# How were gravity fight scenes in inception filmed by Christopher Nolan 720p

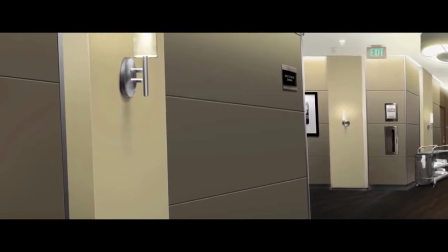The horizontal rotating corridor was an early concept that was in the script,
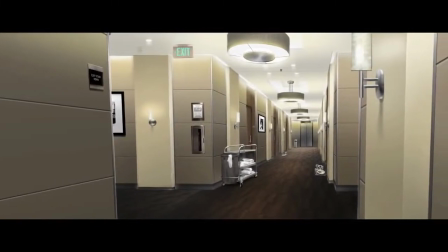which started off as like a 40-foot corridor and then stretched to a 60-foot corridor, and then Chris Nolan felt that he needed a 100-foot revolving corridor.
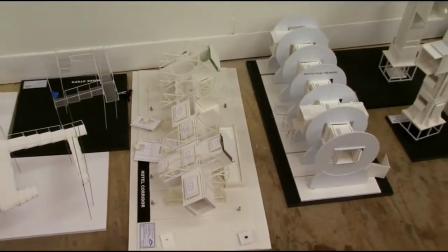After we'd determined the methodology for rotating the sets, which was basically suspending the set in these huge rings,
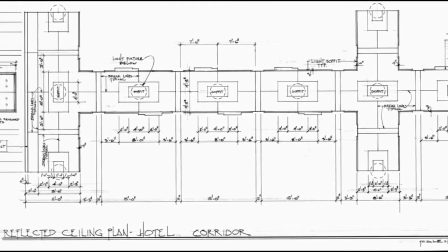Chris Corbould had one of his engineers work with us initially on what size the rings needed to be and how they were going to function,
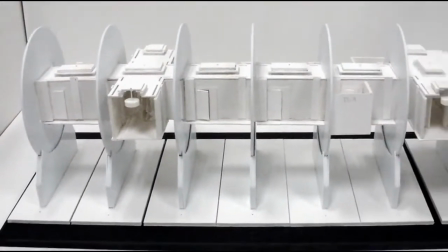because there was an enormous amount of structural steel that needed to be welded and formed months ahead of when the set needed to be built.
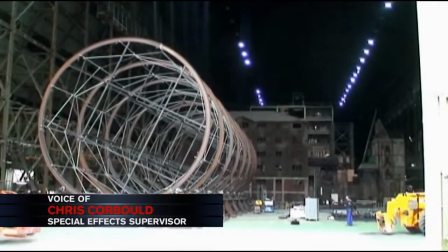There was a series of, I think, 8 30-foot diameter rings which were all joined together,
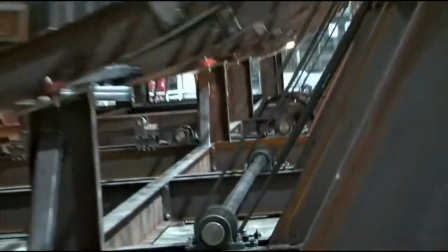and each one of those rings was rotated using an electric motor via camshafts and drive wheels.
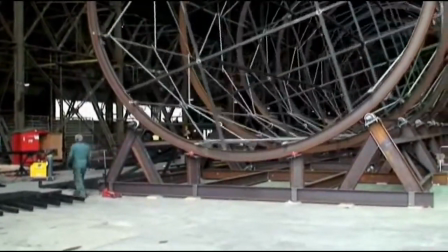The whole thing had to be built to close tolerances, because if it was out or if the rings weren't totally round, you know, it would have given us all sorts of problems.
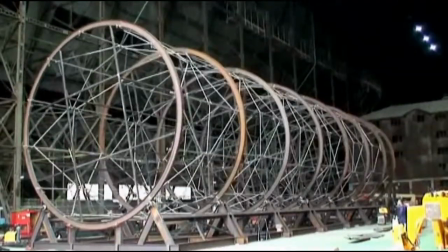It would have created vibrations and bumps, and the main thing about it was the accuracy in actually fabricating the rig. I mean, the idea of using a centrifuge to manipulate gravity, it's been done on various films, most notably Kubrick's 2001.
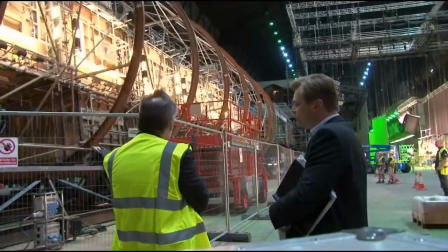And I like the idea of repurposing that technology and really
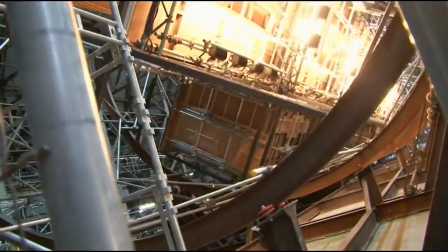trying to choreograph an entire fight sequence and camera movement and all the rest.
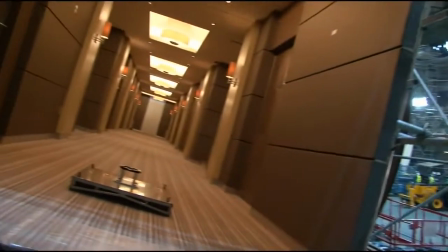Really do something that could be completely in camera in a way that, you know, I hadn't seen before. With any of the sets that required this movement, all the equipment had to be locked into the set.
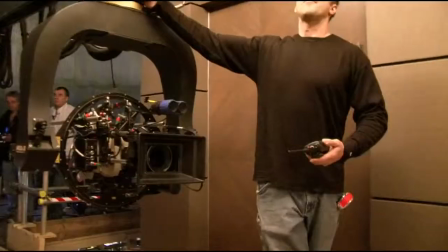It either had to rotate with it if it made sense, or the set would rotate out of the light.
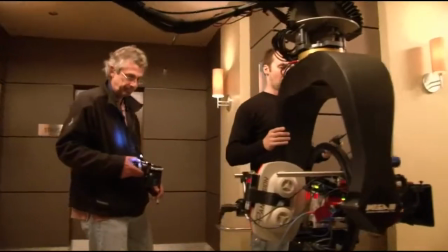So it did require a lot of planning on my part in order to
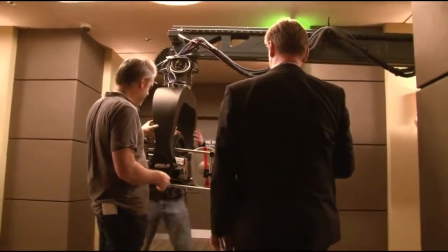determine what was going to happen with lights when the set moved and what was going to happen with the camera.
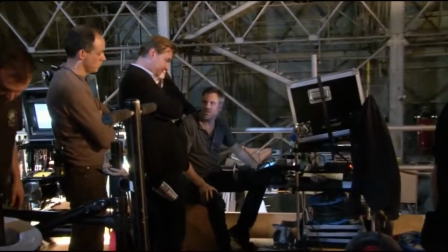Is the camera separate from the set, or is it actually rotating with the set?
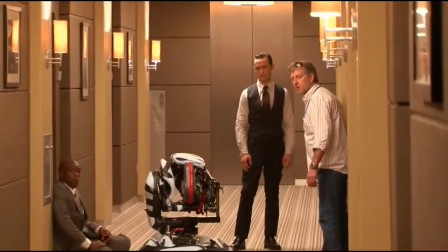If you lock the camera on the ground, the audience doesn't see the room spinning.
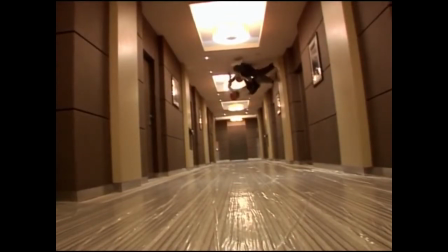The audience just sees us moving all over the place. It looks like we're jumping on the ceiling and stuff.
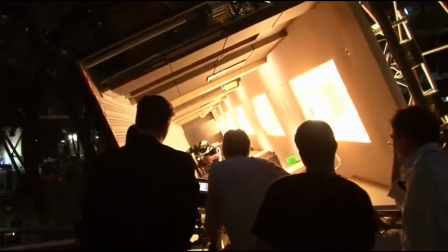In order to actually get it done, I couldn't think of it that way. I had to think of it as, this is the ground.
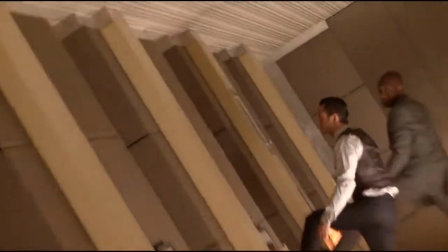Okay, now this is the ground. Okay, now this is the ground.
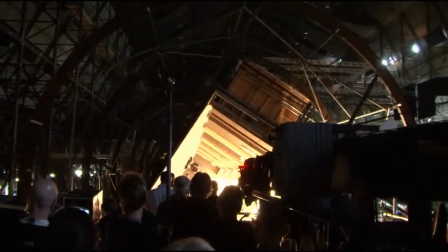Bring on the double.
Joseph Gordon-Levitt had, I think, probably only about 2 weeks rehearsal, and he honestly was fantastic, and he attacked it with such excitement and enthusiasm, and he was determined to do it all himself, and it really, really pays off. You have to have the right mindset and the right physicality to do it.
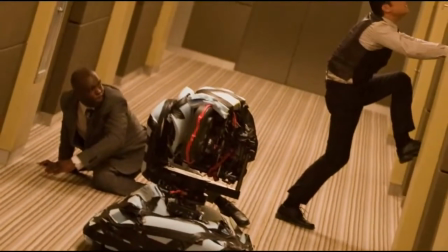If you start looking outside, you get motion sickness, you do physically get disorientated, so it's keeping inside of this environment.
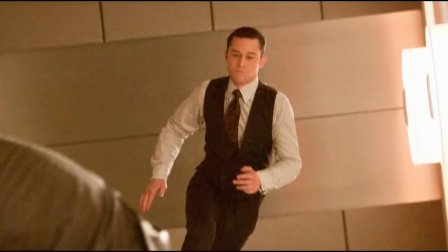And I mean, the director tried it, I tried it. It was not easy, and he far exceeded what we did.
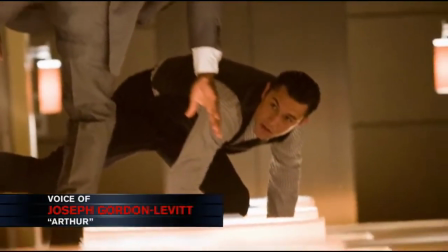So many action movies now, and it's all done on computers later. Whereas these scenes that we did, it was so well thought out.
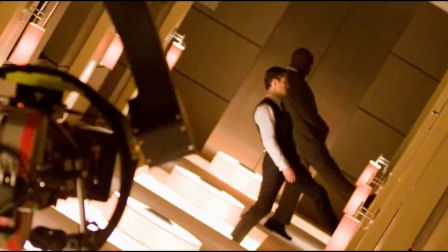It's just the things revolving, and it's up to me to keep my balance, and we did the performance, and they shot it, and that's that.
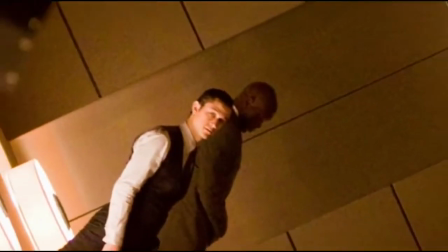I love that. There's no substitute for real human energy and performance.
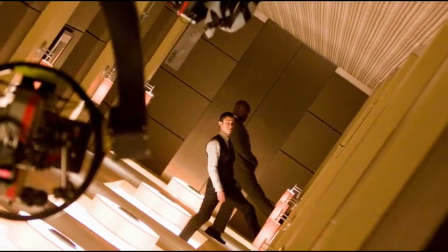That was the most fun. It was the most challenging and the most fun. I remember when I saw the footage from that scene, it really is stunning,
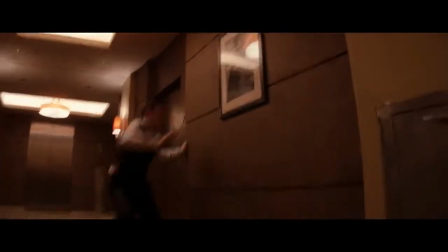and we did elect to play it in one shot, simply because our immediate response when you first see the footage is,
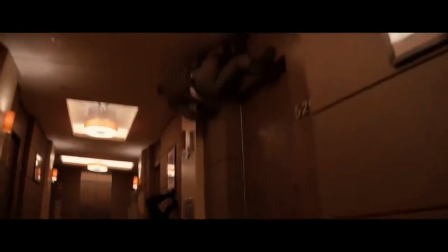it just doesn't look possible. It's very clever.
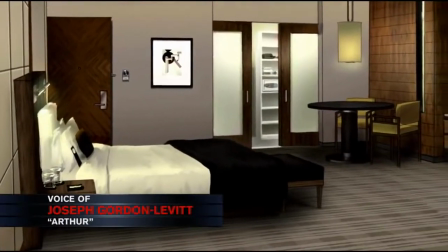Once we fall into the hotel room, the game is very different than when we were in the corridor.
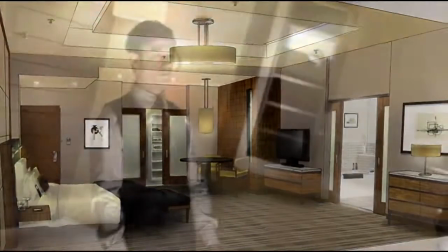It was easier, but it was more dangerous, because if you mess up and get behind the rotation, you can fall and really hurt yourself.
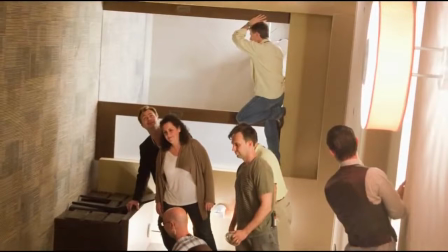Whereas in the corridor, you're only falling 8 feet or something and have pads, so it didn't feel great, but it's not a big deal.
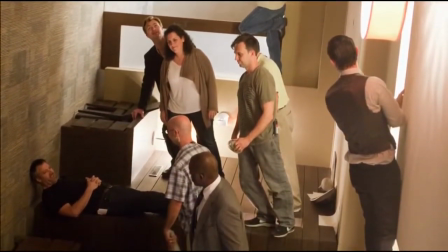When you fall 20 or 30 feet, that's bad.